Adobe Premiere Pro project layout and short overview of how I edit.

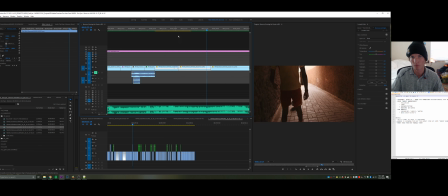so really what I'm looking for right now is just like getting the boy into the light so it matches.
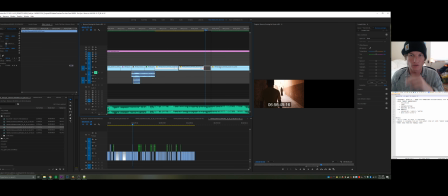So
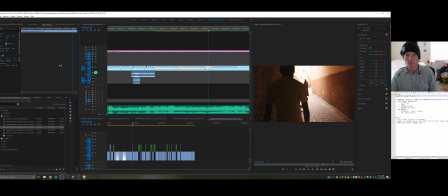it's a little bit shaky, obviously, because it was all handheld, but we can bring it down just a little bit so it's not as fast.
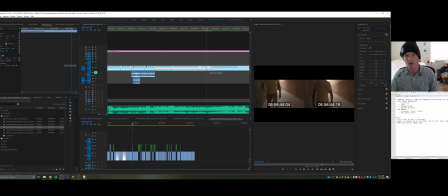You can bring it over, and the biggest thing we need to do,
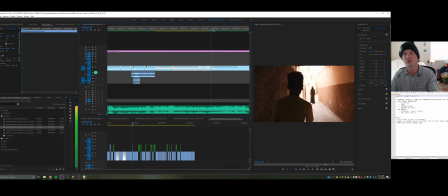we just want it to match, like it's coming up to his head and then it's like almost there,
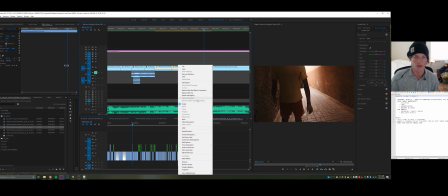but the biggest thing is we'll probably warp stabilize this a little bit. So if we go to reveal in project,
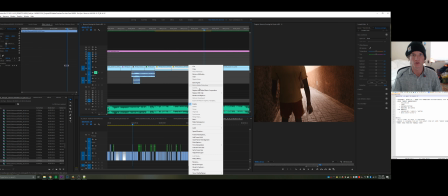we can copy the clip name, and I always like to do this when I nest a sequence, which you have to do when you're stabilizing.
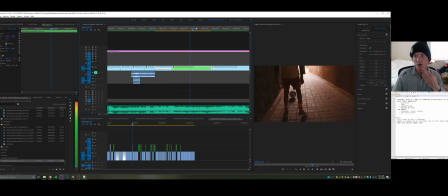So nest it, like get the framing you want, nest it, and then go to effects, warp stabilize, move the warp stabilize in there. And I don't like to go above like 15% when I'm stabilizing,
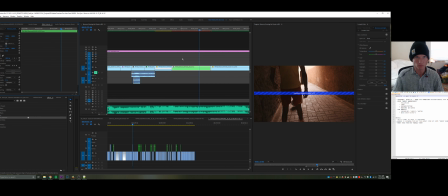but I think we're going to try this one at 6. and just kind of see what happens. So we'll let it stabilize. Save the project.
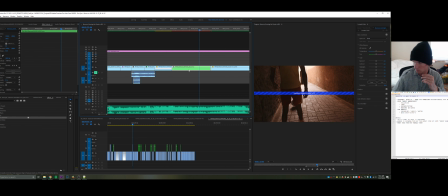But the biggest, like, I just want this whole thing to flow really well, so
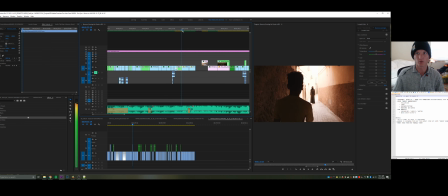I think once we get this stabilized, it will work a lot better where it won't be as jumpy.
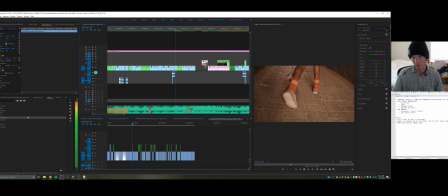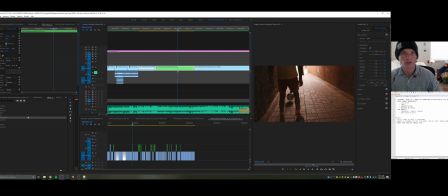But it's maybe like, don't really like it as much as I thought. So we're gonna go back a little bit. I think
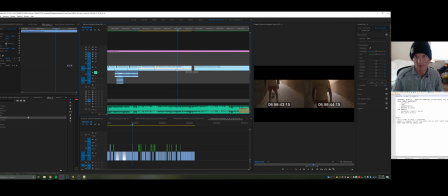it could be a little bit more like kind of pauses on him a little bit too much at the top.
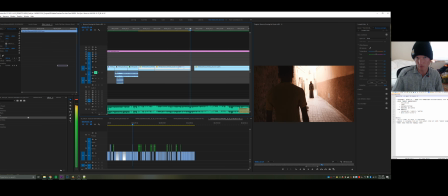So that's where I think we want to stop it there. So we'll give it a little bit more heads on the front.
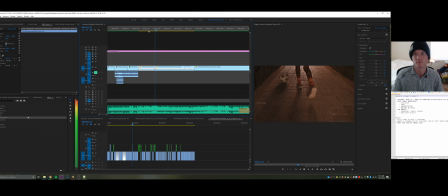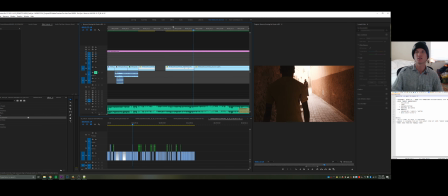Sooner. It's all just experimenting with what works.
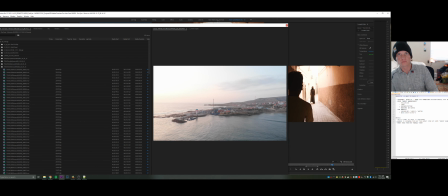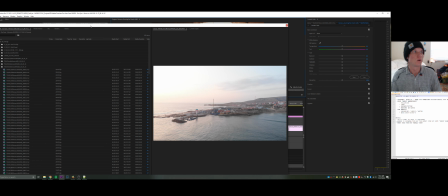So, boom, boom.
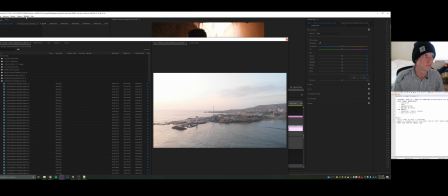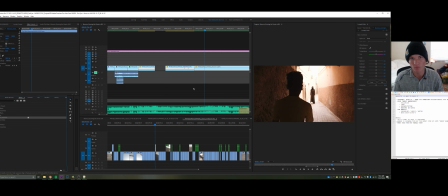But yeah, I hope the playback is good, and so we're gonna just
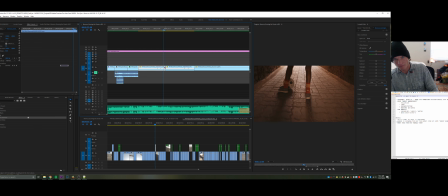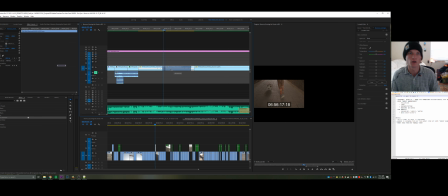keep moving this over a little bit.
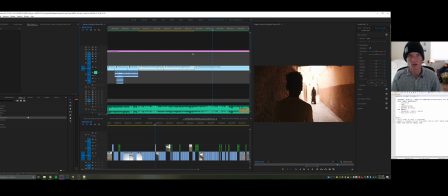Okay, I like how that looks.
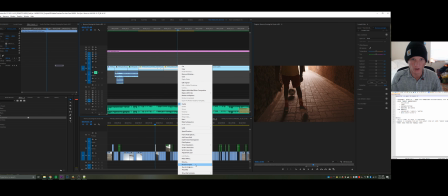So we're gonna reveal on project again.
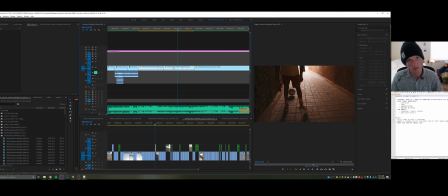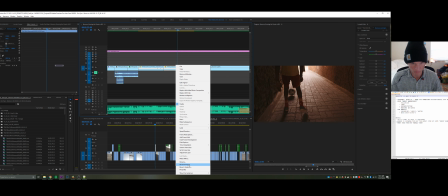Not really working, but I think if we nest this sequence,
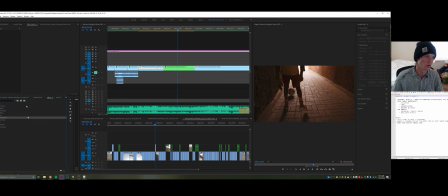because it's the same one as before, go to effects, orb stabilize, and let's do 3% this time because I like a little bit of the shake.
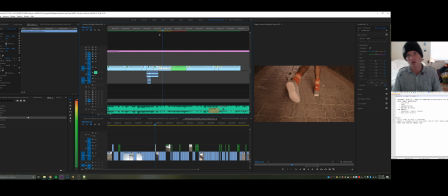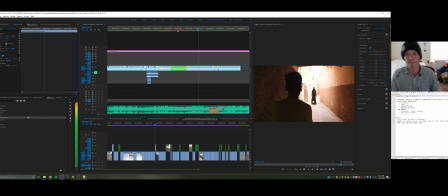And then I think this one we should turn up, so I want it to be a little bit faster. I think it's a little slow compared to like where we're going from this time ramp into the next clip.
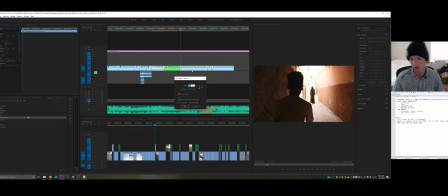So if you do Control R, let's make it like 250 and see what happens, but it might be a little bit too fast. Yep, that ball is bouncing a little too fast, so let's do 215.
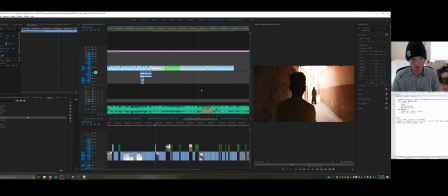A little bit slower still, I think 175, 180.
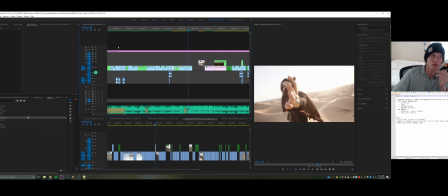Okay, so the beauty of having the sequences on top of each other, which I love so much, is that
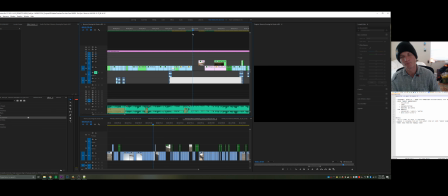we get to the scene where it's all about the beauty, which we talked about at the beginning. So, you know,
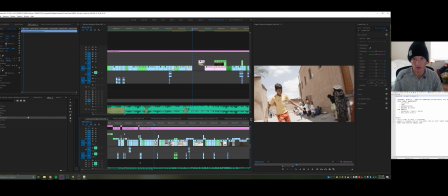I have these sequences, this sequence down here that is from a shoot I did with Cliff Bar, and
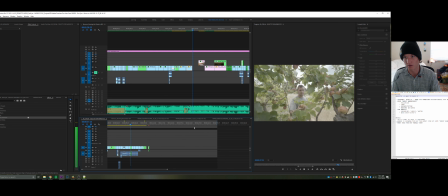it's just like beautiful moments of people picking different fruit, and that's what I want. It's just like the sunflower shot right here could go perfect.
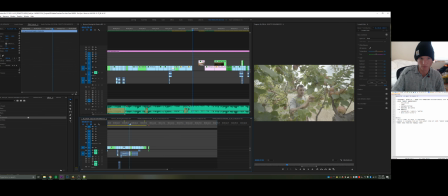So to have the sequence below, you can watch your selects and you're like, ooh, I like that shot.
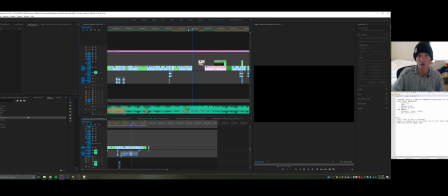Okay, so where is it going to fit?
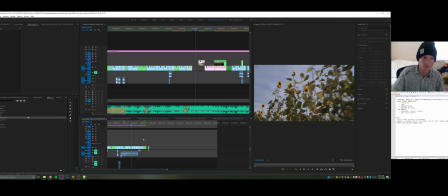so that's the out point because it's on the beat.
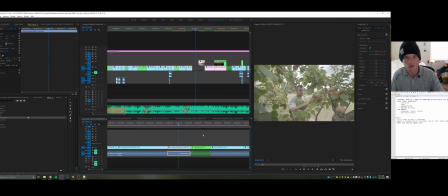And then you can zoom in a little bit. And I like starting here, so you can Control K,
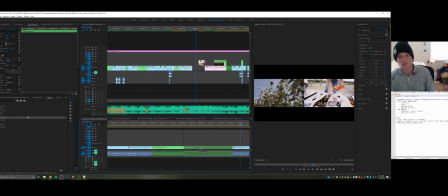and then let's just see how that fits in there.
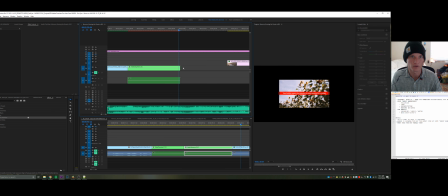And it honestly fits like almost perfectly, but we'll cut it right there because that's where the out is on the beat.
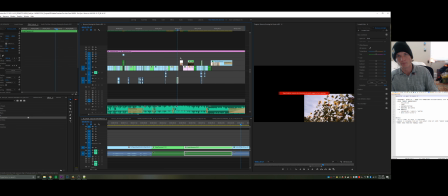But oh, and then the biggest thing is
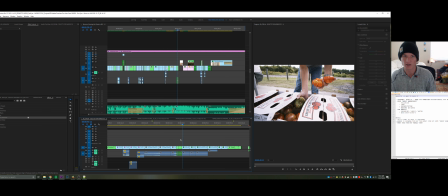the sequence was 1920 by 1080, so now we got to change
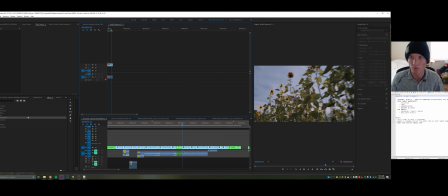how big it is. It was filmed in 4K, but so that's the in, go out,
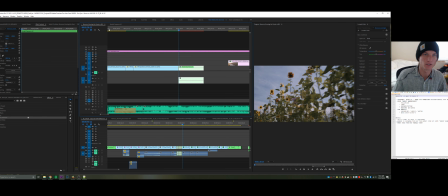go back to the main sequence,
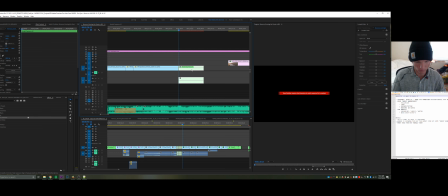and then we need to,
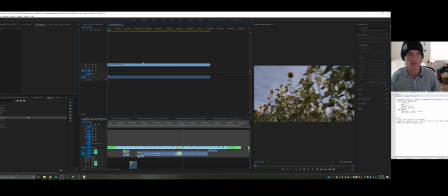so pretty much what we need to do is click on the nested sequence, drag the clip over,
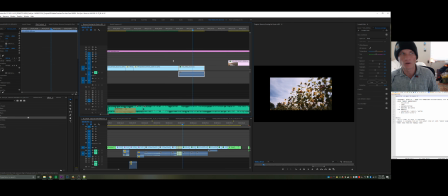place it in, and then make this 100% because that's what it should be,
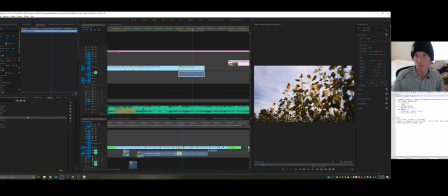and then bring everything back in the room. So that's just like a little workaround where I created an edit that was 1920 by 1080.